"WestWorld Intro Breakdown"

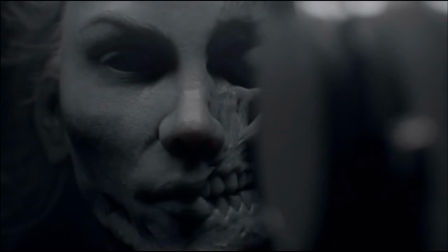At first, the face is easily made out as our eye starts to scan and we see the face and admire how beautiful it looks. The camera keeps giving us more data, whether we like it or not. And then it forces us to confront our own mortality.
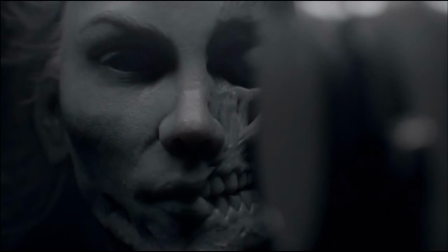This place is dangerous. It is at a bare minimum dangerous just for the hosts, but it is also telling us that this is not just the hosts that are at risk, it is for the newcomers as well. We're going to have to confront some preconceived notions about our own humanity and our consciousness and what life really is.
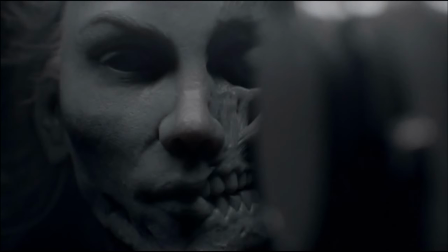If we want to be completely seduced by WestWorld, we have to let those preconceived notions die and fall away. Here is my second all-time favorite scene in this intro. The woman atop the horse that was being constructed earlier.
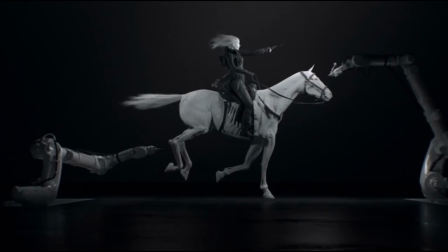I again want to point out the masterful use of darkness and light here. We see that the horse is white and so is the head of the host. However, her head is separated from the horse by her black dress. To me, this says that the self-aware, the sentient,
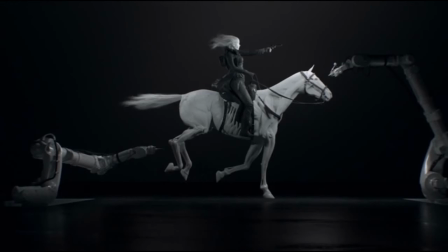the thinking machine will always ride above and never touch with the device that they command. There will always be a separation. I also want to take a second and bring attention to a hidden line in this shot.
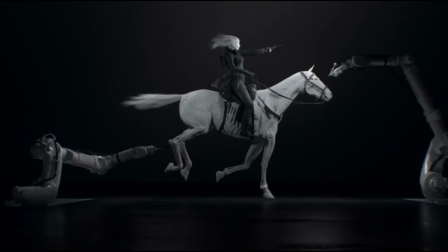If we look at how it is framed, we can see that there is a diagonal line that runs from the bottom left of the frame to the upper right part of the frame, and the horse and the rider smooth out the hard lines of the machine and making a call to the rolling
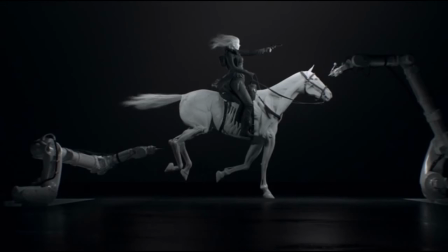dunes of the desert landscape that we had saw earlier. As this intro goes on, it works very hard to keep a tight, consistent, encompassing narrative. In this shot alone, we see all the major players so far. The host, the machines that created it, the delicate balance of nature versus the synthetic, and the desert landscape of WestWorld.
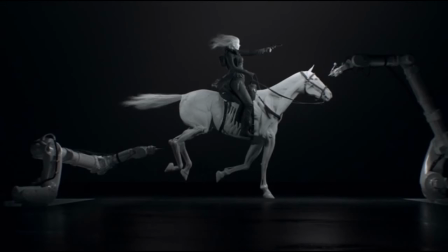Now at 1 minute 5 seconds, this is where I got my first clue as to what was going to happen in the show.
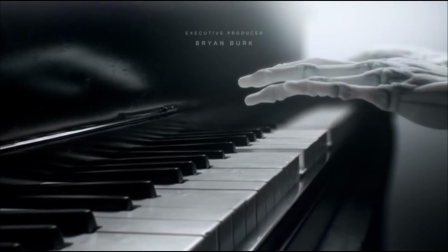The host's hands start to pull away from the player piano. The host no longer has to tell the player piano what to do. It has been given its own code to run, and now the host is free to do whatever it wants. It can sit back and enjoy the music, it can wander out of the room, it can make coffee,
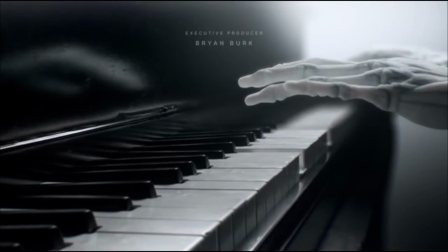or it can begin to construct a very devious and clever plot to overthrow humanity. Machines have created other machines that they have also breathed life into and given a functionality of their own. That is exactly how this whole thing is going to go.
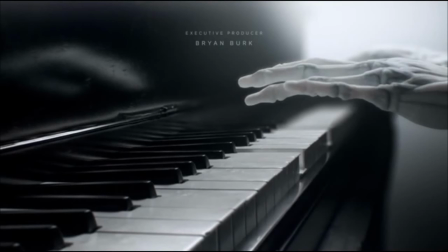Humans created the machines to create the machines that created machines, and now they are free to do whatever their artificial heart desires. Now, if I have not demonstrated to you yet just how far down a rabbit hole I am willing to go,
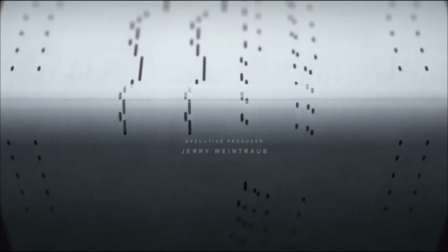I want to mention what happens around the 1 minute and 9 second mark. We see a player piano scroll start to roll by. Here we see old technology that eventually gave birth to the very technology that made the hosts possible.
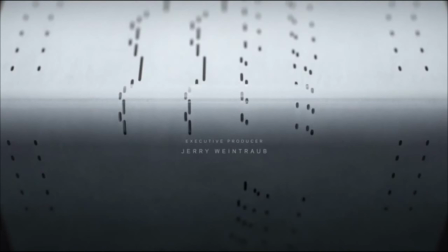Here is another subtle conflict that is between old or antiquated technology versus modern technology. They are forever linked and forced to dance together, no matter how little one may think it has to do with the other. This comes up again in episode 1.
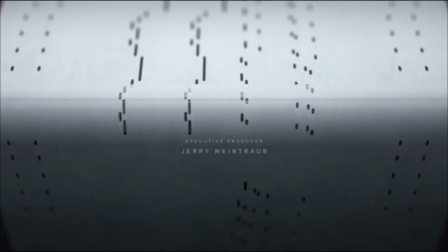Now, if I tilt my head just a little bit to the left, I can see more rolling desert landscapes in the pattern of the notes, revealing that WestWorld, the character, has woven itself tightly into everything. Now, for the last time, we'll be given another conflict in this intro. We can now see the entire piano, but it doesn't quite look like a normal player piano. The wood panels that hide the mechanics have been removed. Essentially, the organic shell has been peeled back to show the world the marvel of its design and its construction. No matter how organic something may look in WestWorld, there is always mechanics driving it just under the surface.
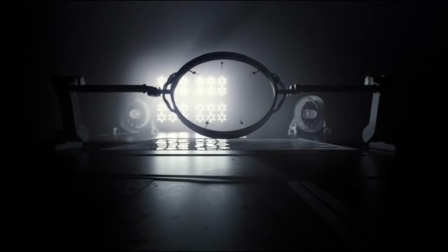At around the 1 minute 16 mark, more information is given to us as to the construction of the hosts. We see the rig where the hosts will be created, and the device that they are showing instantly makes us fill in the gaps. We can see that there are connection points for the limbs and the head.